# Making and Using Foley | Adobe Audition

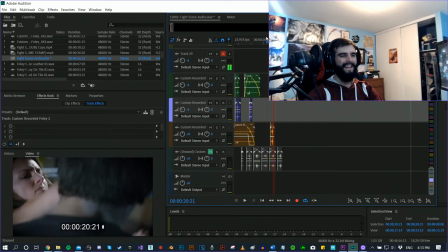1738s
On that punch. It's a pretty solid punch. It's a very traditional kind of crunch punch movie cliche sort of whatever sort of thing.
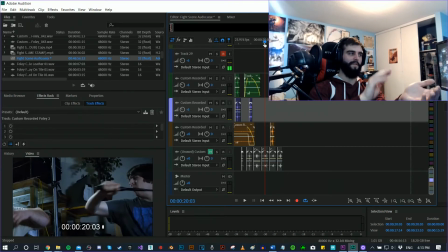1747s
So I think I maybe just add a little wrist slap to it or something. I don't know, we'll see what happens. Alright.
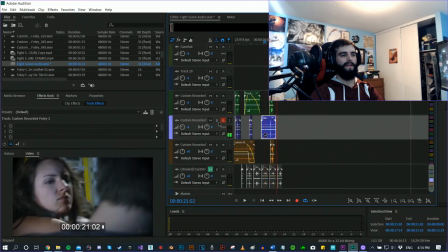So bad. Like it's not bad, it's just I don't know, this feels dumb.
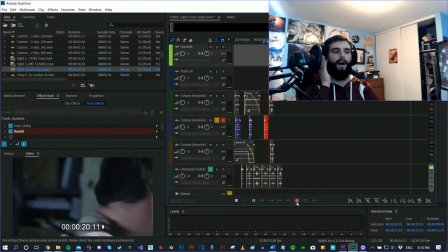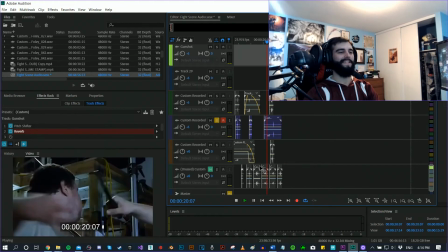1775s
Oh man, only for Foley, man. And then just boost that.
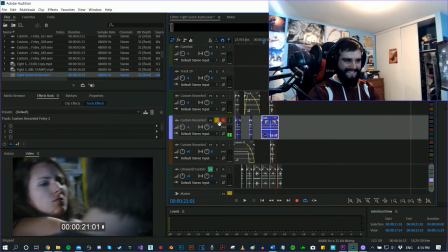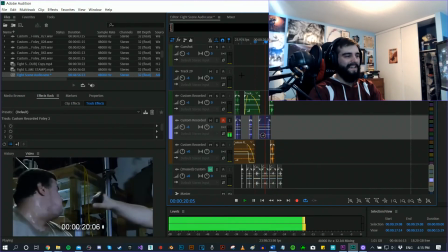1789s
For this, I can't even tell, man.
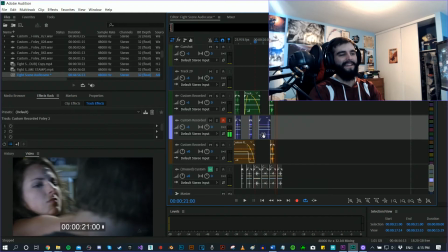1794s
Like,
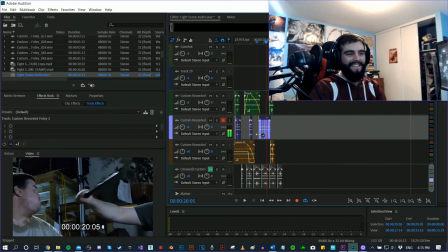1797s
okay, definitely not. Obviously that was a bad idea. Can I even?
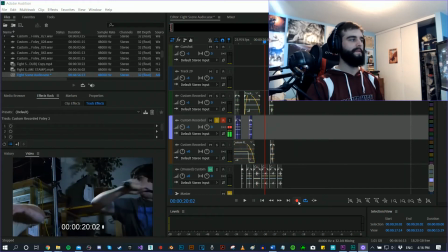1803s
Okay, I was like, can I even reduce it? Alright, so maybe I'm thinking maybe I'd do a belly slap, so you can't see it, but my belly is there.
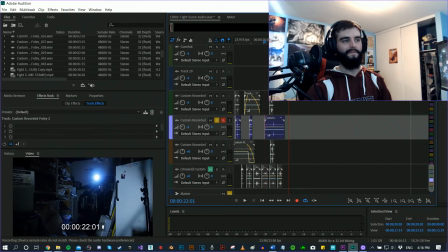1814s
Trying to get something with a bit more bass.
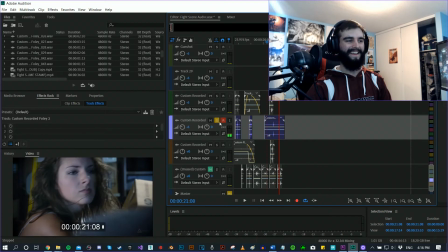1820s
Okay.
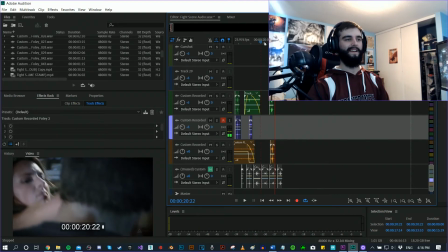1825s
You can't even hear it. Maybe get the belly button area for a bit more of a pop.
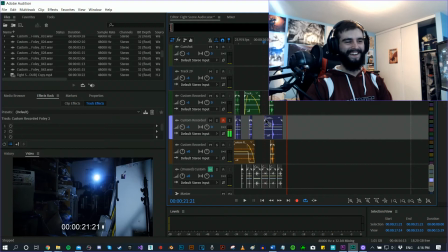1836s
Oh man.
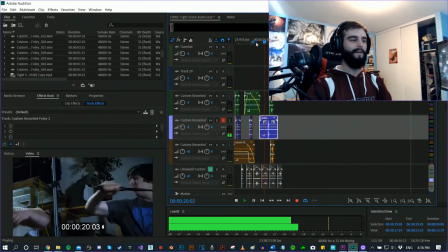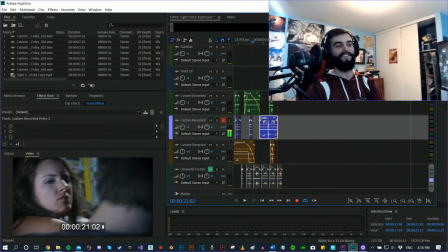1843s
I think it's good. No, it's not.
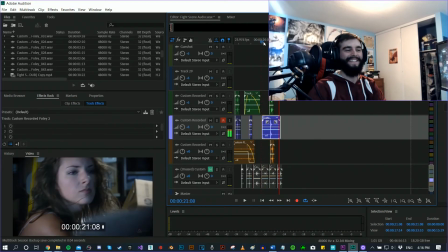1849s
I almost want to keep it in just for the memes, but I won't.
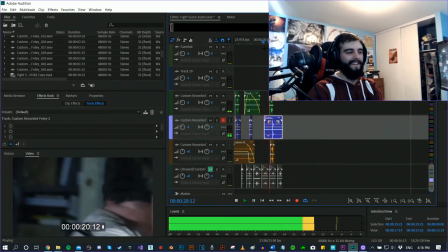1854s
But if it was in there, we get that time perfect.
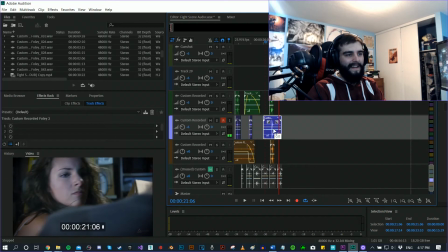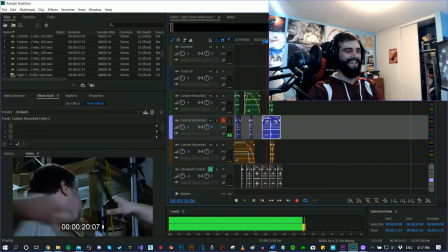1875s
Just like she's slapping him with a salmon, or something, or like no, like you know those.
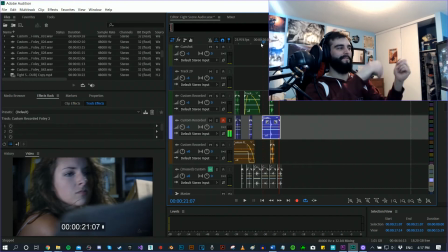1883s
Or he's getting hit with like those big flexible rubber jelly mats, like just straight up, man.
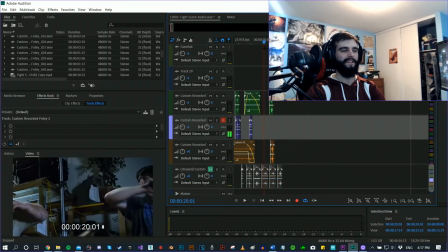1895s
So I think we're gonna settle for just like a something like that. The clothing helps add more of the substance that I want, but it's not like it's not a true sound in the sense of it's not like a skin texture.
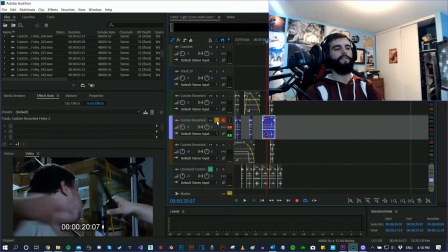1915s
Because you don't want it to be too much of a...
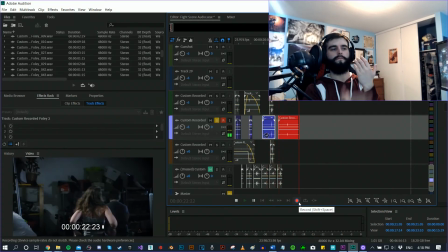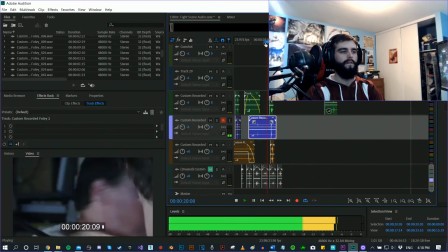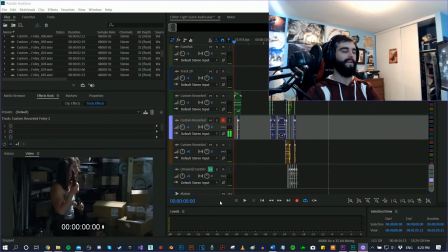1929s
It's weird. It's just weird. Alright, so I just kind of settled for what was there, and this is basically what we have now. I've played this multiple times already, but just as I guess a final run through of what is there.
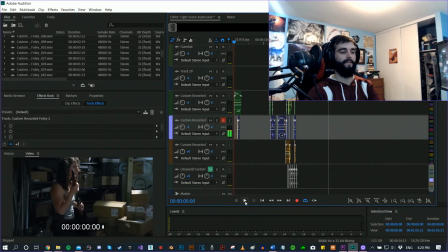1945s
Small tweaks have, like, over the course of this, obviously, like, many tweaks have been added. I don't know how many small tweaks recently, but definitely enough, like, subtle things with the music has been changed as well, or positions, timings, volumes, or something like that.
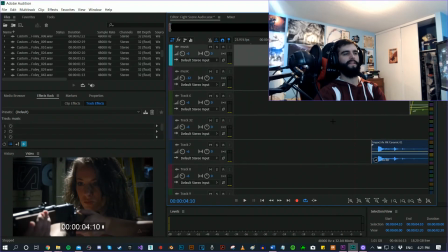1964s
That glass is a bit harsh. Alright, made the glass a bit softer. It's technically ceramic apparently, but made that softer. And then also the footsteps, I put a bit of a
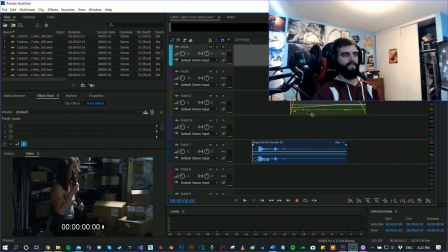1975s
gradual increase on them, so that it's not as like bam, it's right there. It's more like it's kind of off in the distance somewhere. Some dude is walking or something.